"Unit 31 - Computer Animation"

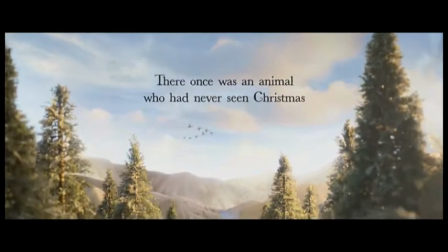The development of animation over the years is beginning to become a large part in advertisement.
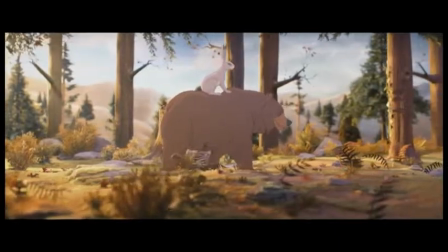This is because most big companies are starting to use animation as a way to attract their audience of various ages.
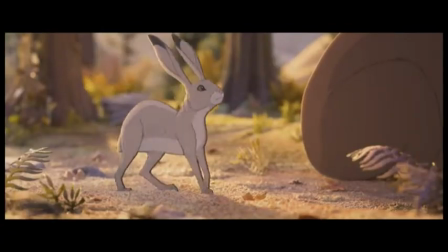An example of animation in advertisement is the Bear in the Hair advert created for the company John Lewis.
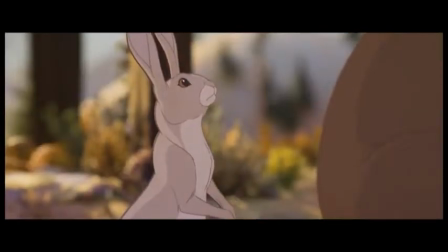The advert shows a story of friendship between two characters, the bear and the hare.
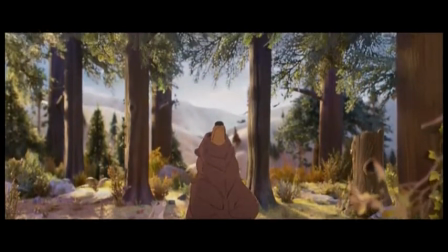The advertisement was brought out just before Christmas 2013, and since then it has attracted millions of people across Britain.
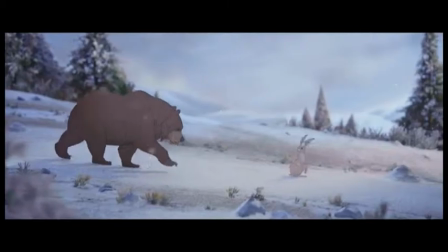The advert has been used on television and also on the internet on their website,
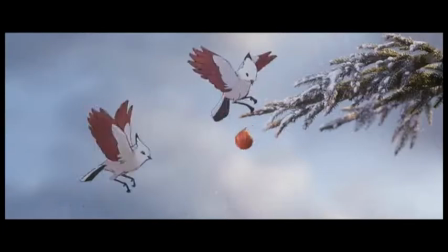but also featured on their YouTube channel, where it has millions of views globally.
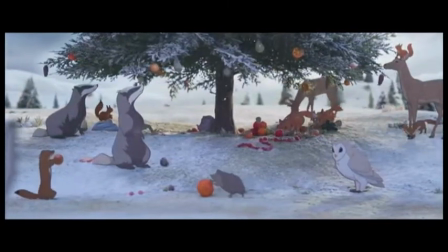To create the John Lewis advert, they used two different techniques, stop motion and 2D animation.
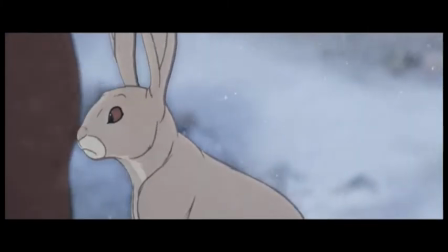This helped to show the audience the work that has gone into creating this advert and also to get the full appreciation for the story that is being told.
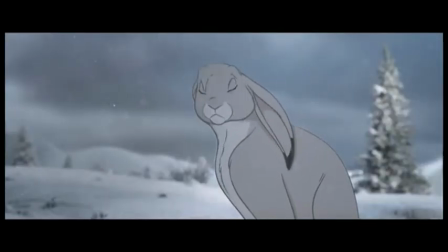The heartfelt feeling that the advert creates helps to influence the audience to purchase from John Lewis. Video game companies also attract their audience through animation advertisements to make the audience want to play the game or visit the company's website.
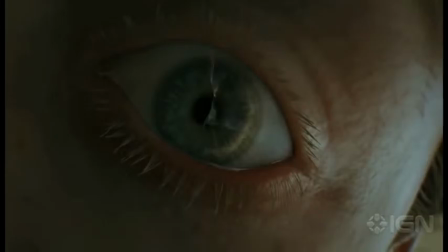For example, the Dead Island advertisement.
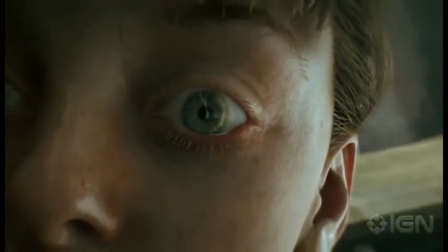Throughout many surveys, this video game advert has been voted the best thanks to the animators that went into creating it.
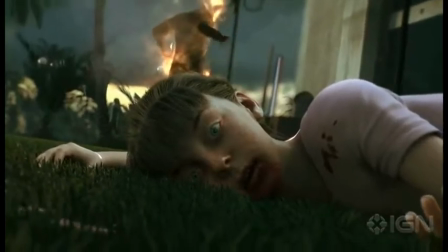The animation detail that has gone into the making of this game is incredible. The advert plays through the story of a family being attacked by a zombie outbreak.
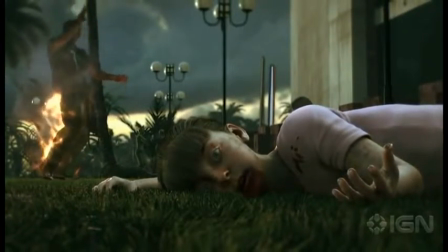What makes this video stand out from the rest is the use of different camera angles and animation detail,
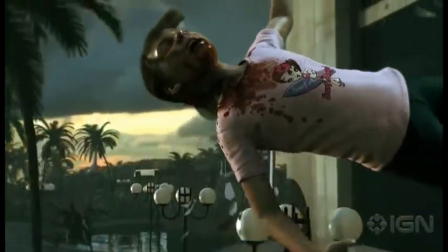which makes it seem as if the animation is real people rather than animation figures.
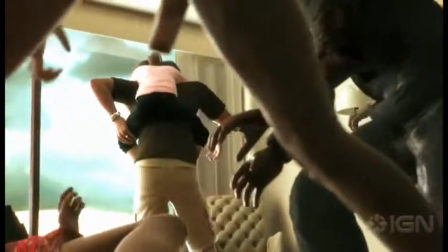Especially the beginning scene, where the little girl is falling back through the window and the individual shattered glass pieces come back together.
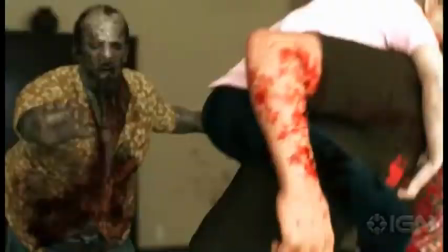This is what attracts the audience's attention within the first 30 seconds of the advertisement.
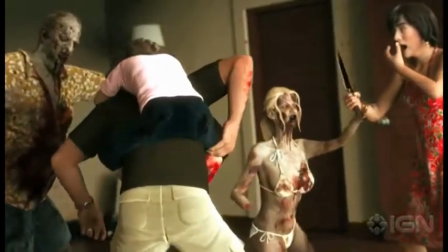The story of the family in the advert also puts millions of viewers watching into an awed and sad feeling watching the events take place.
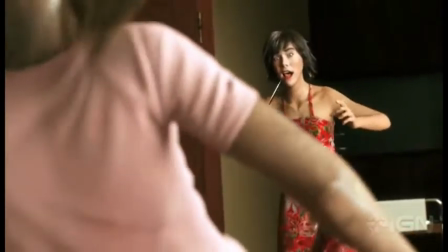Overall, the various uses of animation in advertisements is used to create alternative worlds and stories that cannot be created through normal acting. Effects that would normally be impossible to create, such as the hare riding the top of the rabbit and the killing of the zombies in the Dead Island advert,
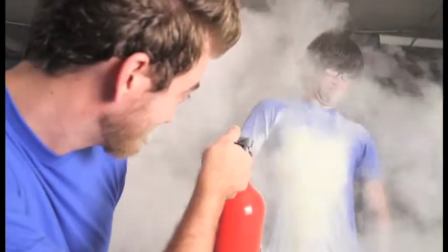is why animation is becoming more common amongst advertisements.
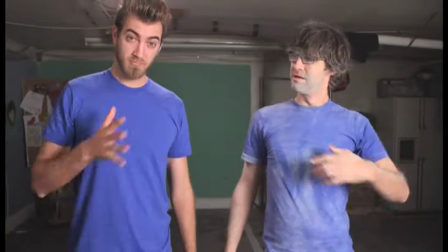Next is creative arts. Animation in terms of creative arts is generally the sense of movement which draws in the audience's attention.
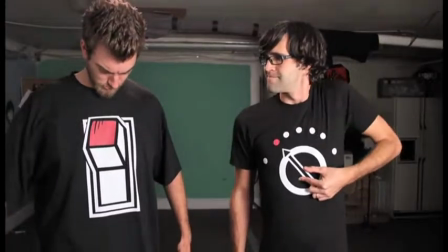It is also where the creator can show off their imagination, for example the t-shirt war created by two YouTubers, Rhett and Link.
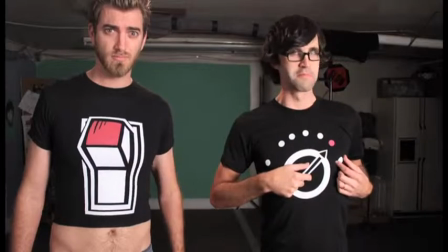In the video they use stop motion to produce a creative method of animation through t-shirts.
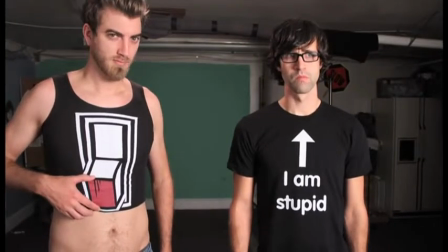However, stop motion is not a simple thing to create. In this video 222 t-shirts were created and all used in 2 days.
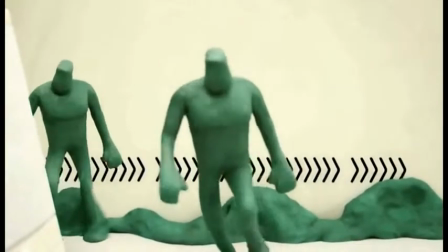Stop motion helps to bring an inanimate object to life and be able to manipulate the object, which is what makes it creative art.
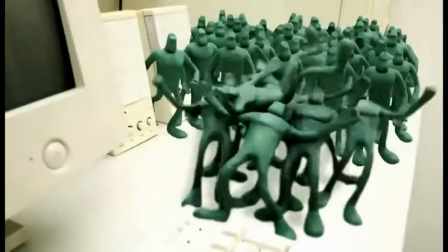Another type of creative art animation is claymation.
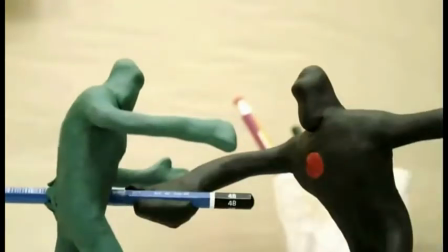Clay figures are sometimes used in stop motion animation, which is then called claymation.
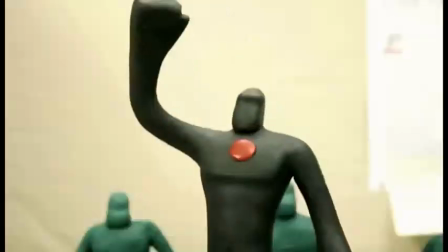It uses the same idea of taking a series of frames and then playing them together in a sequence.
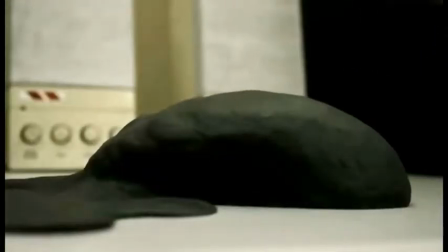However, instead of using an inanimate object, for example the t-shirts in the previous video, it instead uses clay figures. When a claymation is finished, it produces a short movie such as the one playing now,
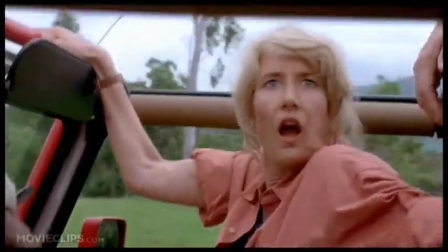except this clip is about a claymation fight of the black figure against the green.
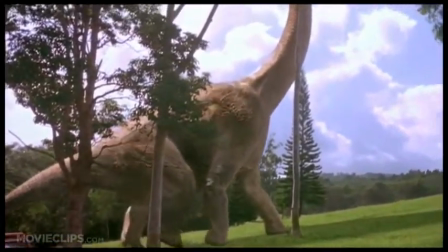Moving on to the entertainment animation. Animation is highly used throughout the entertainment industry and it has been so for many years.
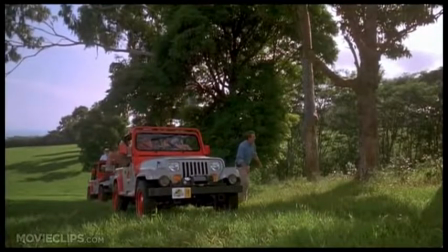One of the first movies to have computer-generated images is Jurassic Park.